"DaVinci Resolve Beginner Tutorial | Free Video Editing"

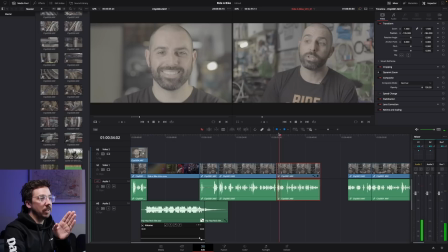(49:38)
And if I then cut in here, you can see his nose there is basically on that line. And then his right hand eye is, you know, just a little bit further to that line. So I'll move that over just a little bit and just down a touch, but I think that will feel pretty natural.
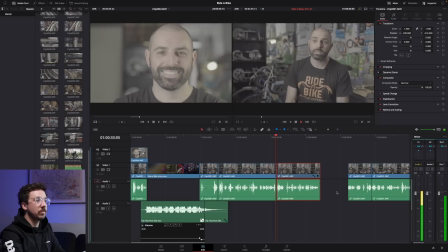(49:55) We use and upcycle already existing parts. So what we want to...
I actually think it can move over a little bit further because we are quite on the thirds here. We kind of still want to stay on the thirds here as well. It'll feel a bit more natural.
And upcycle already existing parts.
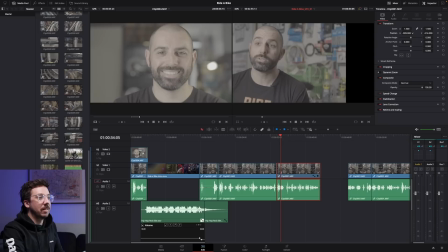(50:11) So what we want to...
And now to show you what I mean by the thirds here, if I really go to the opposite side dramatically, you'll understand what I mean.
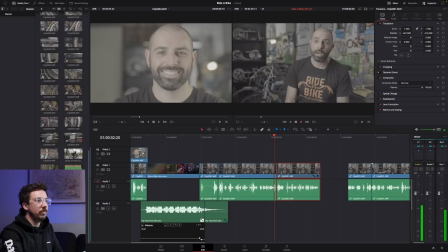(50:19)
Let's pull it all the way to that side.
Already existing parts. So what we want to do...
It just makes no sense. It feels really jarring when you watch it through.
And upcycle already existing parts. So what we...
So we won't do that at all. We'll go back to here.
Upcycle already existing parts. So what we want to do here is...
And there we go. That's a nice punch in or crop in cut.
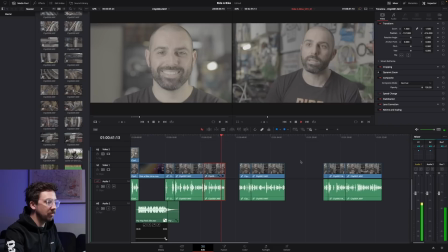(50:40)
So let's continue with the edit.
There is... Give bicycles as much love as possible and bring them back to their former glory so people can love them and enjoy them again.
And let's see what this piece is doing next to it.
Seeing something that was literally dead, rusted away, that somebody else former glory so people can love them and enjoy them again. Seeing something that...
And now you can see that punch in that we did punches back out to the original footage and we've already kind of cleaned up our cut there.
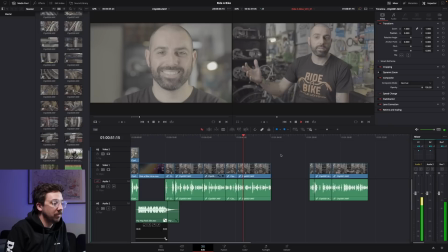(51:10) Was literally dead. Rusted away, that somebody else has already considered that there's no more life left.
Now, what I don't like about this part is obviously the jump cut, which we'll have to cover again because it's not very nice.
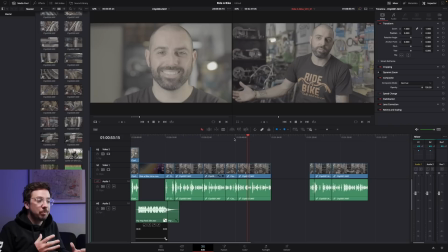(51:25)
You can get away sometimes with a straight up jump cut. I do it all the time for the Tuts Plus YouTube channel videos here, but that's kind of part of the YouTube language, whereas this is more of documentary style where you don't want to have those jump cuts out on display. So what you can do is cover it with B-roll. So let's think about what he's talking about right now.
Dead. Rusted away, that somebody else has already considered.
He's talking about a rusted piece of the bike here that someone may not appreciate, whereas he takes it and, you know, and works on it and brings it back to its former glories.
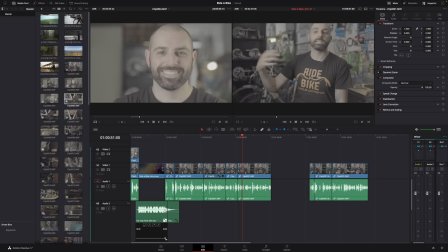(51:54)
Let's go through our footage here and see what we can find that would kind of make sense to cover that bit of a cut.
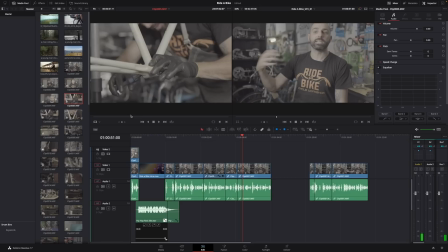(52:00)
So maybe something with him working on it. I'll double click on this and we can see here. So that's good, but you can't really see him doing much.
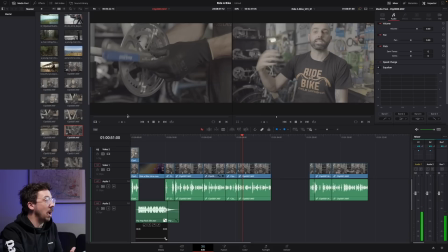(52:08)
Maybe this one here. There we go. We've got his hands working on this old cog. Now, don't worry about this little bit of pixelation that you're seeing here. You might see this from time to time in your edits. This is just part of the encoding that goes into playing back this footage in real time, depending on what the file formats are that you've shot with and what you're editing in.
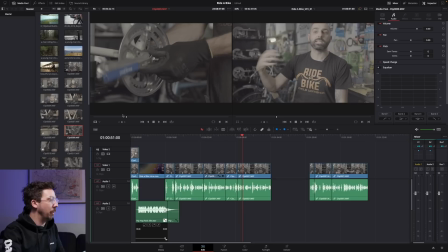(52:25)
You'll get a little bit of this from time to time, but rest assured on the export, following my export settings later on, that will all disappear. All right, so let's set an in and out point. I think here's good. You always want to cut on the action.
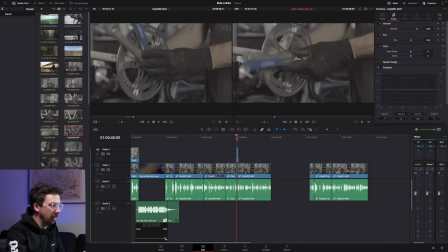(52:37)
And let's drag that down on top of this clip here. We'll just zoom in.
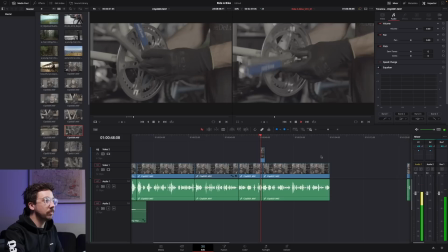(52:43) Dead, rusted away, that somebody else has already...
And that looks good, but it's a bit too quick.
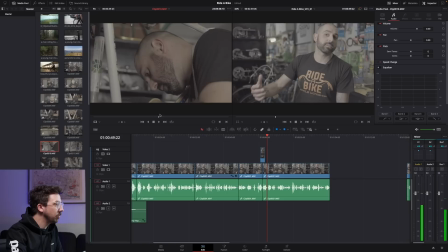(52:50) Rusted away, that somebody else...
Let's add a few more bits and pieces in there.
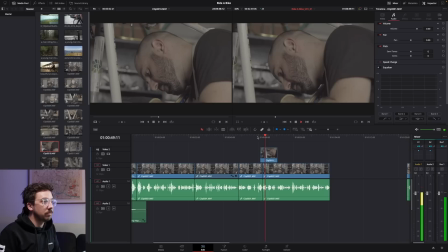(53:00)
This one of him looking at it makes sense because obviously we want to see his hands there and then we want to like cut to something else that he's doing.
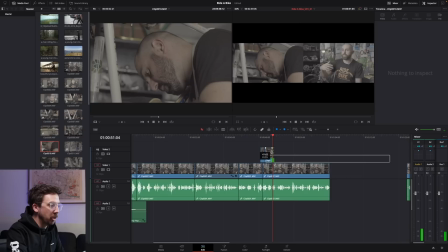(53:07) Rusted away, that somebody else has already...
And then I think one more piece of footage there.
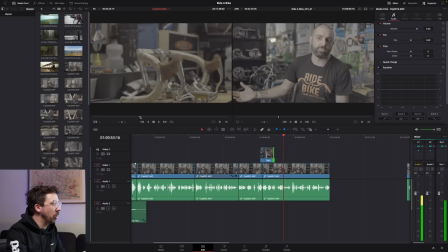(53:12)
And we'll hear what he's saying.
Considered that there's no more life left.
So we kind of want to find something that's, you know, looks like it's being worked on. Maybe these handlebars will work well here.
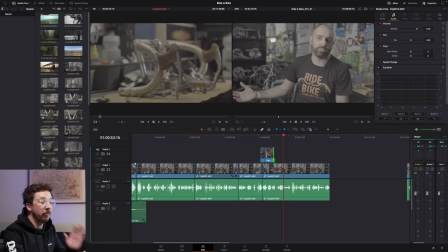(53:28)
Just finding a good part of the footage here. At the start here, you can see there's a shadow. You can see he must have been walking around in front of the light on set. I don't like that. The bottom of the bars are cut off here. I think coming up from the table here, from the workshop is nice.
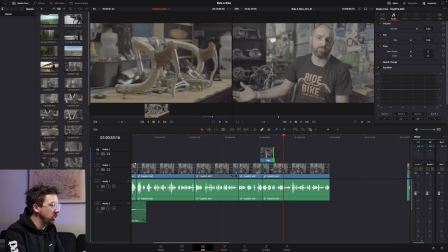(53:42)
In point there, out point there, bit of motion, and we'll drag that in on top.
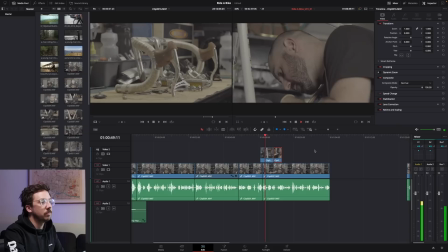(53:48)
Now my snapping is off, so I'm going to put that back on just so I can snap these together.
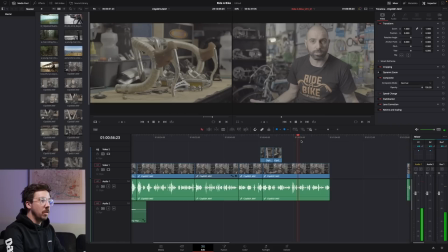(53:52) That somebody else has already considered that there's no more life left in this thing, this object.
Well, it says that object is a bicycle there, so we want to bring in just one more piece of footage here that really shows off what we're talking about.
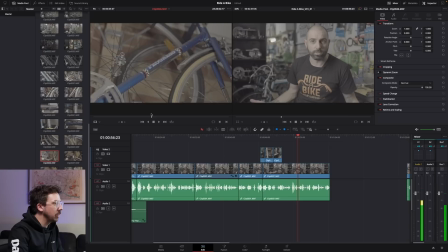(54:08)
So let's find a nice bicycle piece, maybe this one. In and out points, dragging our footage over. That object is a bicycle.
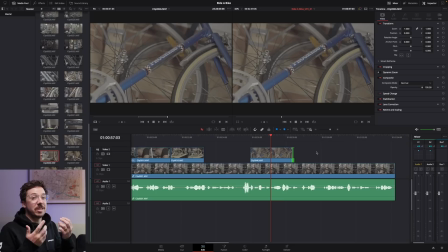(54:21)
And I think we just need to bring that in a little bit closer as he's saying it. There is an element as a new editor of kind of getting used to say and see, which is basically as someone says something, then you kind of want to show what they're talking about. So say and see is kind of a big thing in corporate video editing and documentary video editing as well. And it does. It just makes sense to hear what someone's talking about. And if we're going to cut away to something, we're going to cut away to something that visually represents what they're talking about.
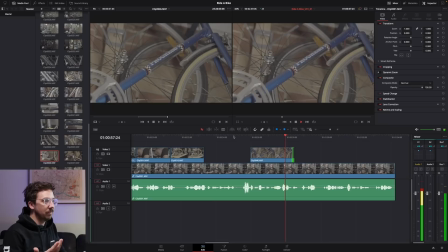(54:48)
So here we've got him saying, but that object is a bicycle.
And to me, all bicycles have a life.
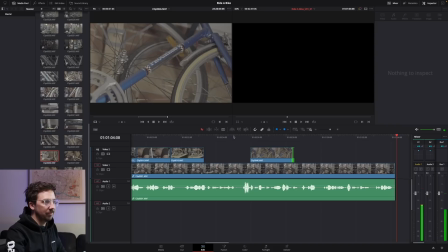(54:54) Until they're literally broken in two pieces, they've still got a life.
And so I'm pretty happy with that.
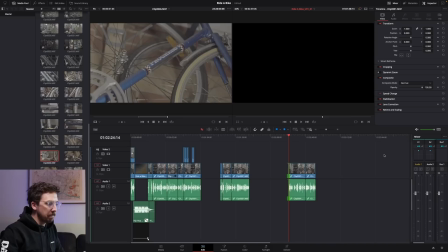(55:02)
Let's go through and see what we've got left in our clips here.
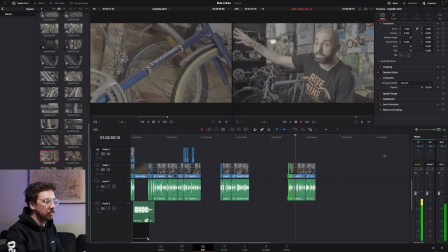(55:06) Actually, technically, that Apollo was the first one ever 4 or 5 years ago.
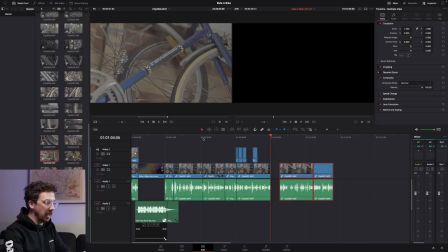(55:13)
Now, I know that I've got footage of the bike that he's talking about. He's talking about the first bike. Let's just go and bring this down here and we'll make some edits to this piece.
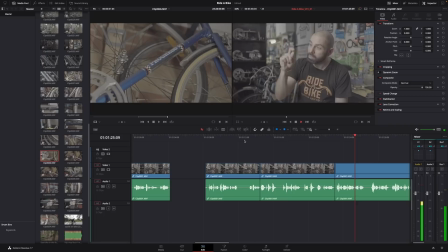(55:20) Actually, technically...
Now, the bike that he's talking about is this red Apollo here. In point there, out point there maybe.
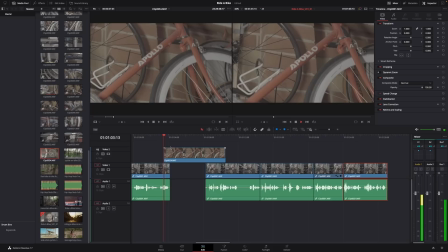(55:40)
Drag it in, see how it feels.
Two pieces, they've still got a life.
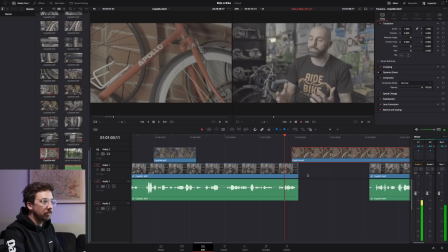(55:46)
So what I'm doing here is just creating a bit of a bridge cut between our B-roll here.
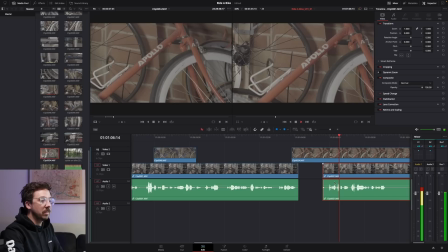(55:53) They've still got a life.
So now that we're seeing that Apollo, we're going to hear him saying...
Yeah. Actually, tech...
I'm going to drag that little bit at the start so you don't hear his little Actually, technically, that Apollo... And then I'm going to cut this piece of Apollo footage. So we still get him pointing.
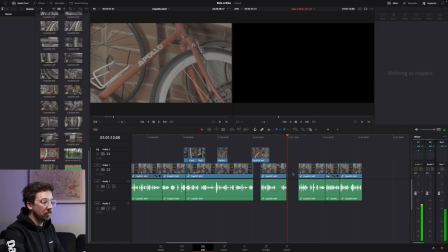(56:12) They've still got a life. Actually, technically, that Apollo was the first one ever 4 or 5
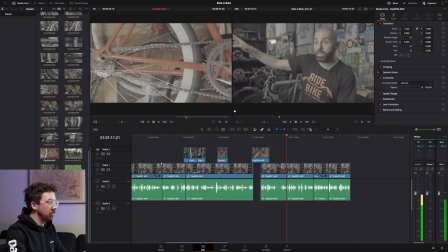(56:21)
years ago. And I'll close that gap. I also want to add a little bit more of this Apollo footage.
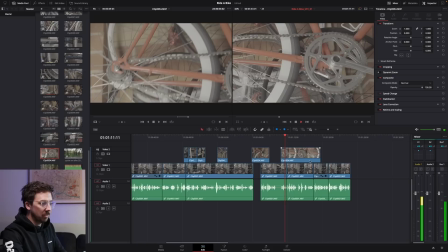Not four that much.
4 or 5 years ago. And it kind of just sat in my bedroom 4 or 5 years ago.
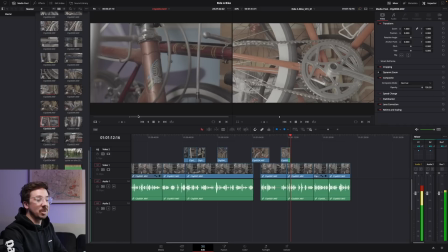(56:39) And it kind of just...
And I'll get a little bit more if I can. This is not from the same bike, but, you know, this is where, as editors, we get to decide what we want to use or what we don't want to use.
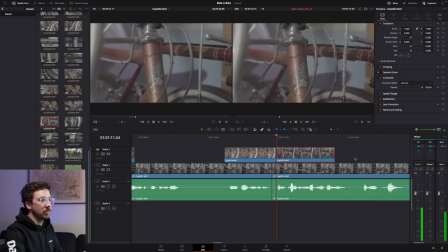(56:53) 4 or 5 years ago.
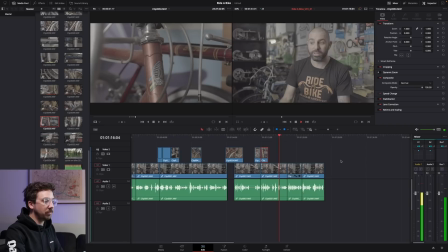(56:58) 4 or 5 years ago. And it kind of just sat in my bedroom as a frame for literally 2 years. And that was the little pebble rolling down the top of the mountain, which snowballed to what we've got today.
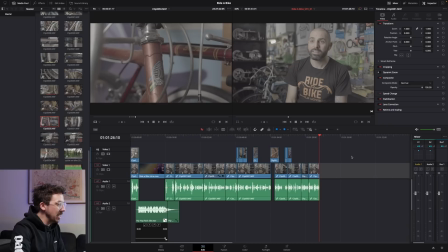(57:15)
Okay, so I'm pretty happy with that little edit here as an example of how to cut a video like this.
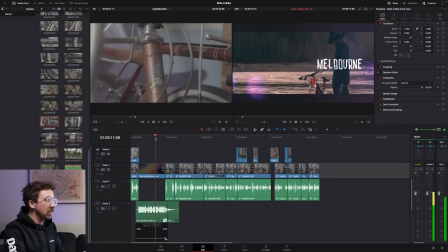(57:21)
But I want to add some of the stock footage that we got from Envato Elements. So let's find some, you know, some appropriate places, other than this intro here, some appropriate places to pop this throughout.
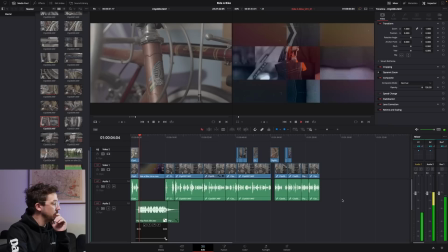(57:31)
So I'm just going to play through from the start and we'll see where we're at, see how things are feeling.
Hi, I'm Nello, and this is my business, Ride a Bike, Bicycle Workshop.